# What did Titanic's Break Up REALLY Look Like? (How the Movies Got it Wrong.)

The only way that Bissett saw it in time is some stars were reflecting off the surface the top of the iceberg because there was no moon even though an iceberg is a big white piece of ice it should be easy to see it looked pitch black against the horizon and they just saw some stars just reflecting off of it and another way that we can tell that it was extremely extremely dark and objects would have looked nothing like they appear in the 97 film is that both Frederick Fleet and Reginald Lee who were the two lookouts on board Titanic that night when she struck the iceberg didn't say they saw an iceberg in their testimony they say they saw a black shape on the horizon and this is really important because they probably connected the dots and said oh that's an iceberg but it appeared like just a black form so when we think about the 97 Cameron film when
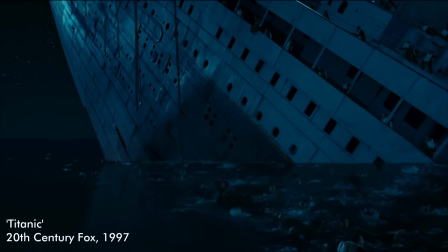the lights go out you can see all the detail you can count the rivets down the hull of Titanic and of course this is a Hollywood piece
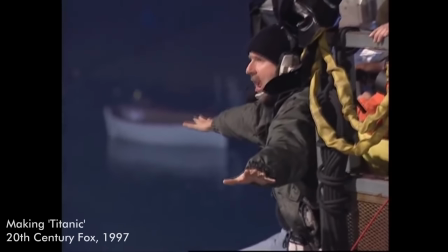of media and entertainment right so James Cameron's primary objective is to make sure that you as the viewer are entertained and you can see everything on screen and you're enjoying what you're seeing. So they make creative decisions to this effect. Now Ken Marshall is an absolute hero of mine and brilliant maritime painter and historian served as a technical consultant on the 97 Cameron film and there were many times apparently when James Cameron would come up to him and say look I'm really sorry you've told me exactly how many lights there are on
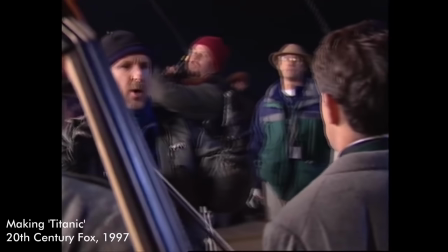the exterior of the ship but I just had to put more on so I could get more light onto my actors so he can see more of what's going on. Another great example of this, down in the dining saloon,
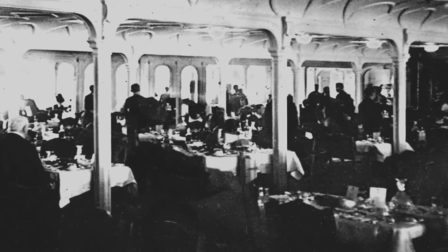Titanic's dining saloon tables did not have lamps on them, but in that scene, they do. The only reason for that is so that the actors had more light shining up at them to illuminate their faces and make them seem more natural so that shadows don't fall on their faces. Like me right now, I've got two lights shining straight in my face at all times and I still get shadows on my face. So lighting a scene is really, really important. Another creative decision they made on Titanic is casting this blue light over everything.
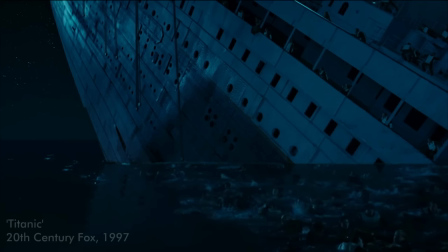They want you to know that it was a cold night and so the way to do that is cast a cool hue of blue across everything.
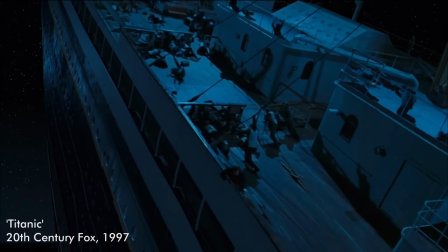This is called color grading and directors and production teams do it all the time to make you the viewer feel something. So for example you might have watched Breaking Bad or any TV series that has a scene set in Mexico.
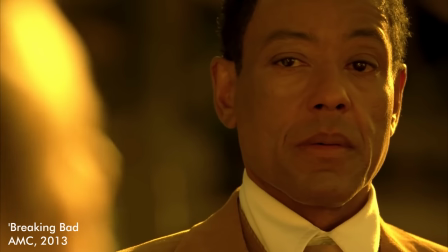They always apply this yellow tinge in the color grading to make Mexico feel a little exotic and really warm if you've ever been to Mexico believe it or not there's not a yellow tinge on everything but they want you to feel like you're somewhere else that isn't the United States and that it's
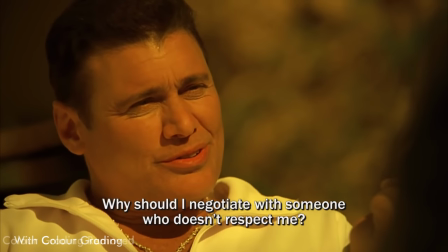warm it's hot in Mexico right? Saving Private Ryan they wanted the film to feel gritty and realistic and a little bit like World War II newsreel so they
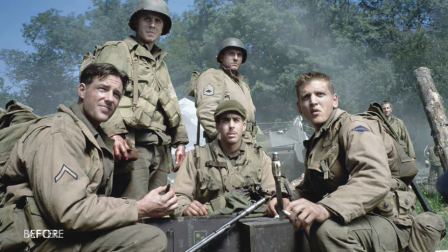desaturated the colors way down and made it look a little bit black and white like one of those old newsreel films and it totally works so it creates a mood. In Titanic they want you to feel cold when you're watching this scene so everything is blue.
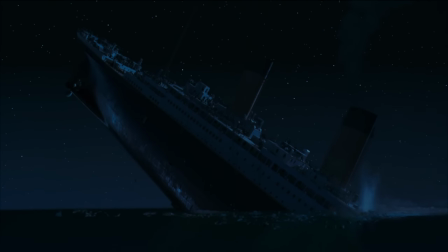Now that is really colored the way that a lot of people see the sinking of Titanic because
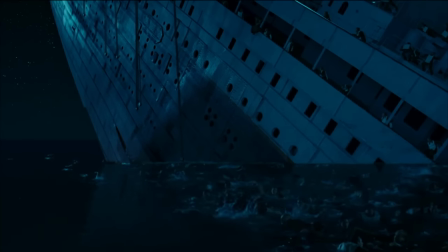in a lot of contemporary depictions now you'll see everything's all blue and washed out.
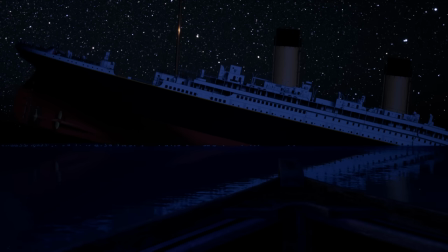Hell even I've done it. You know again it's a creative decision it probably wouldn't have looked like that in real life. So we know on the night of sinking it was extremely dark and this is really
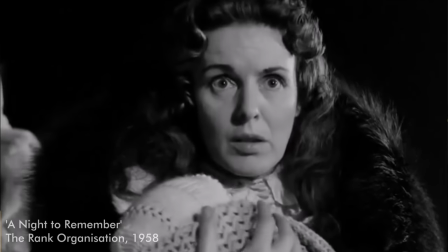important because again on A Night to Remember it looks like it
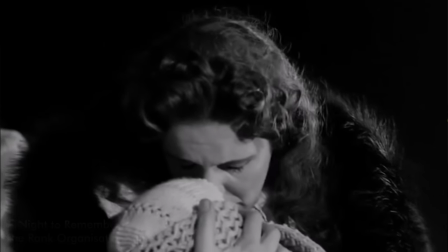was shot during daytime and it's really bright and clear and again if it was that clear and bright how could anyone have ever argued if Titanic broke in half or sank intact? You watch Titanic, 1997's Titanic, when it breaks in half it's so obvious.
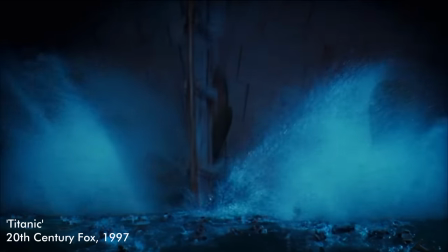So how could people have argued against that and say well one side saying no it broke in half and the other group saying well we saw it sink intact. Another thing that comes into play here is the sheer scale of Titanic and the witnesses viewpoint of the sinking. If you are sitting side-on to the sinking ship and a fair way away you have a great vantage point to see the ship breaking side-on.